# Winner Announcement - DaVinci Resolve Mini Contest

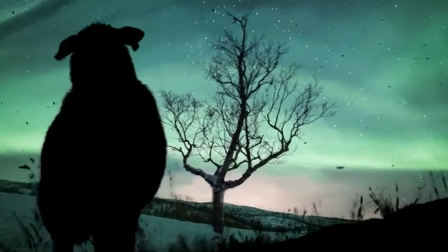12:21 Then this additional warp effect or this blowing up pulse kind of effect, which is really great.
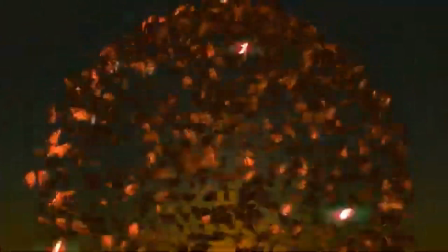12:29 The only thing which if you still want to work on it, what I would suggest, I'm not 100% convinced by this,
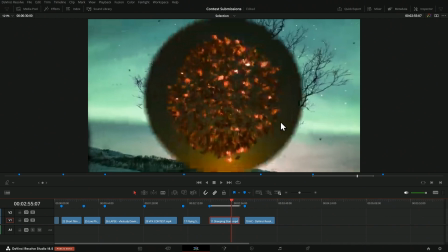12:37 by this iris type of transition and by the color switch to the background,
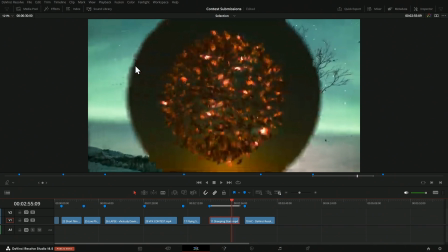12:44 but that's maybe more an artistic discussion. I would rather try something more seamless because these leaves here,
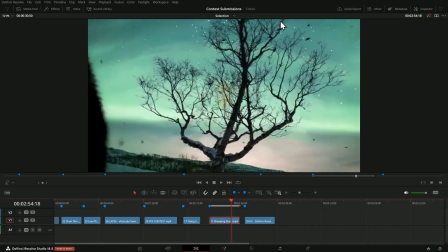12:53 presumably they are the leaves, they are somehow related to the leaves that are flying around. So I would love to either see two or three leaves, you know, flying to the front and maybe use that as a transition or perhaps have some form of zoom transition like going to the tree
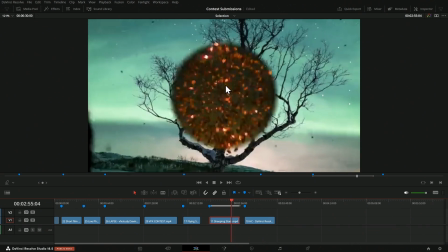13:06 and somewhere at the tree we still find this perhaps if that's the idea or some transition where perhaps the background changes more because the color of the background is kind of close but not exactly the background here.
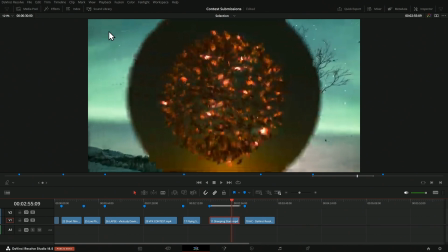13:17 So either I imagine these leaves being in the same scene then I would assume the same
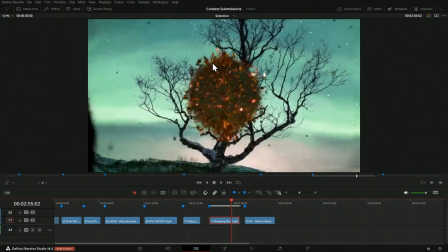13:22 background color or I assume that this is something completely different or somewhere else,
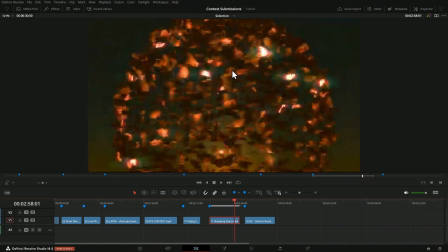13:28 but then it's also pretty close. So it confused me a little bit, but nonetheless, the effect at the end is really great.
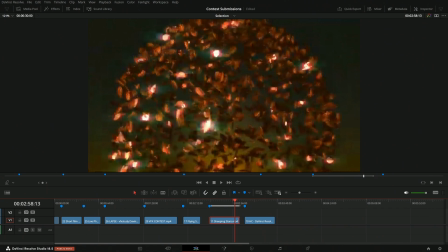13:35 So just having this single leaf, which was included in the package, you know, placed all over the sphere and animated in that way. So the placement, for example, a replicate 3d you can do, you can do particles. So that's quite sophisticated.
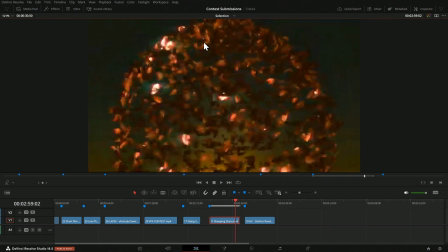13:51 And then also the animation of the individual particles here. that's yeah
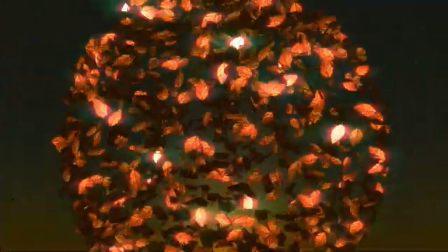13:56 that looks looks really great and certainly one of the most sophisticated effects
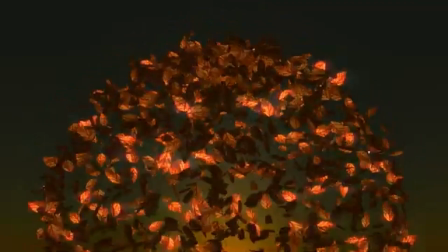14:01 here also the color switches here and as you see as this is folding in if you go frame
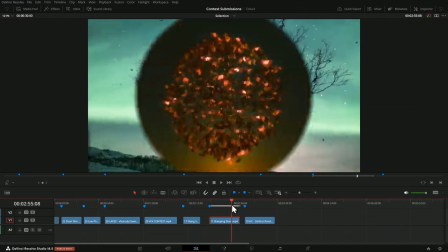14:06 by frame a lot of detail which works out quite nicely
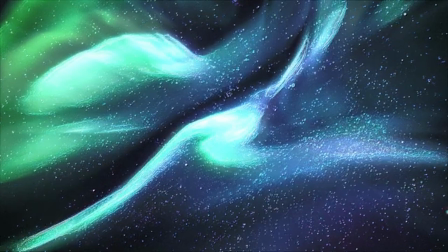14:11 and now to the winning part we have this submission from Tai from the US.
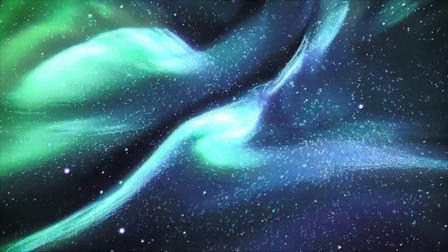14:20 And Tai created three completely different shots
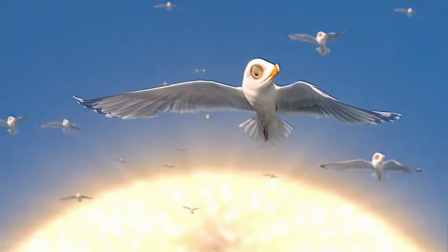14:25 in his submission and each shot has a different style and
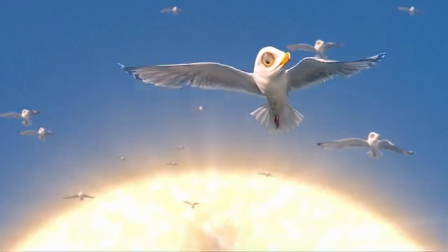14:29 some completely different approaches which I liked and each of them is quite sophisticated,
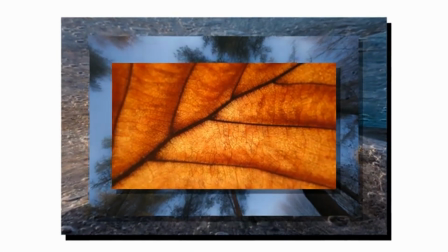14:35 actually more sophisticated than you might think at first glance.
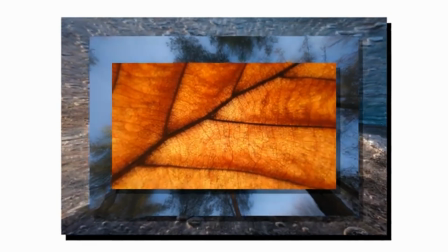14:39 But what certainly convinced me most to put it up front are the birds here because they just look so adorable. I mean, how could I not consider this somewhere in the, in the top category when seeing those, those cute birds, right? So just blowing up the head makes it like cartoonish and putting it above the sun.
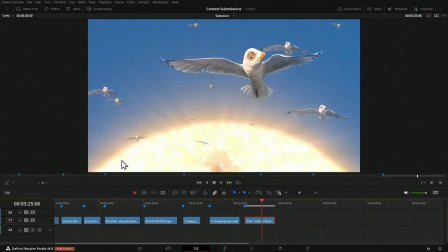14:58 So if you're wondering, yes, that was also completely done in fusion. So the sun here was, I think I looked into the flow. I don't remember exactly, but it was a, a noise basically with a glow and a radio race.
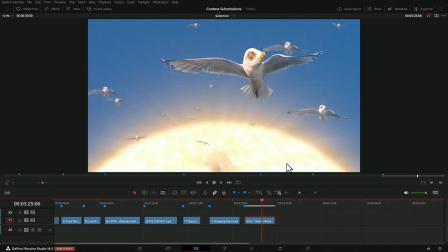15:13 So you have the race effect in fusion, where you can make things glow and just a sphere that's glowing basically. Really cool but you also see like every bird is moving individually and they are not just moving with the wings but they move left and right in a subtle way and those kind of subtle effects really can help even for a cartoon like shot like this.
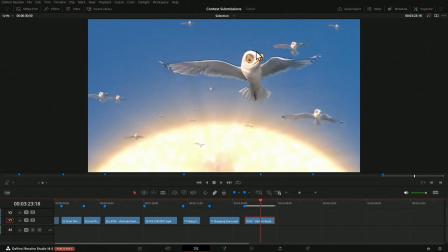15:35 So really great. Only thing if you wanted to do one more pass then I would try to make the edges here a bit more consistent. And so there's a bit of flickering on the edges, which you can probably get rid of. The other shots are also great.
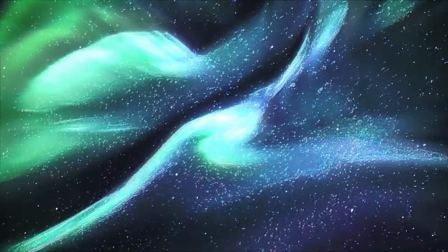15:48 So here we have this kind of abstract space stars shot based on, well, based on Northern Lights, right?
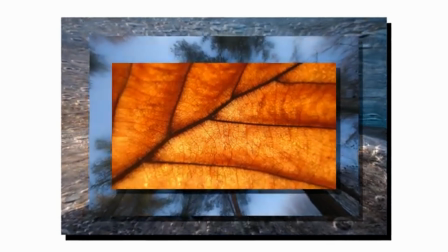15:56 Likewise at the end, completely different style, more like a motion graphics style element, I would say that you could use possibly in other video projects. And this was, again, at first I thought just three pictures on top and just a bit of zoom effect, but there's more going on, right?
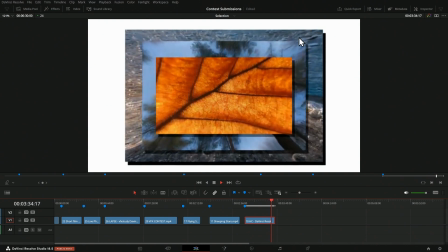16:13 So there's some distortion going on, which you can clearly see and which is also matched and then the shadows of the frames on top and so on. So even this one, which alone would probably not have been in the top category, but even this has a bit more than you might think at first glance.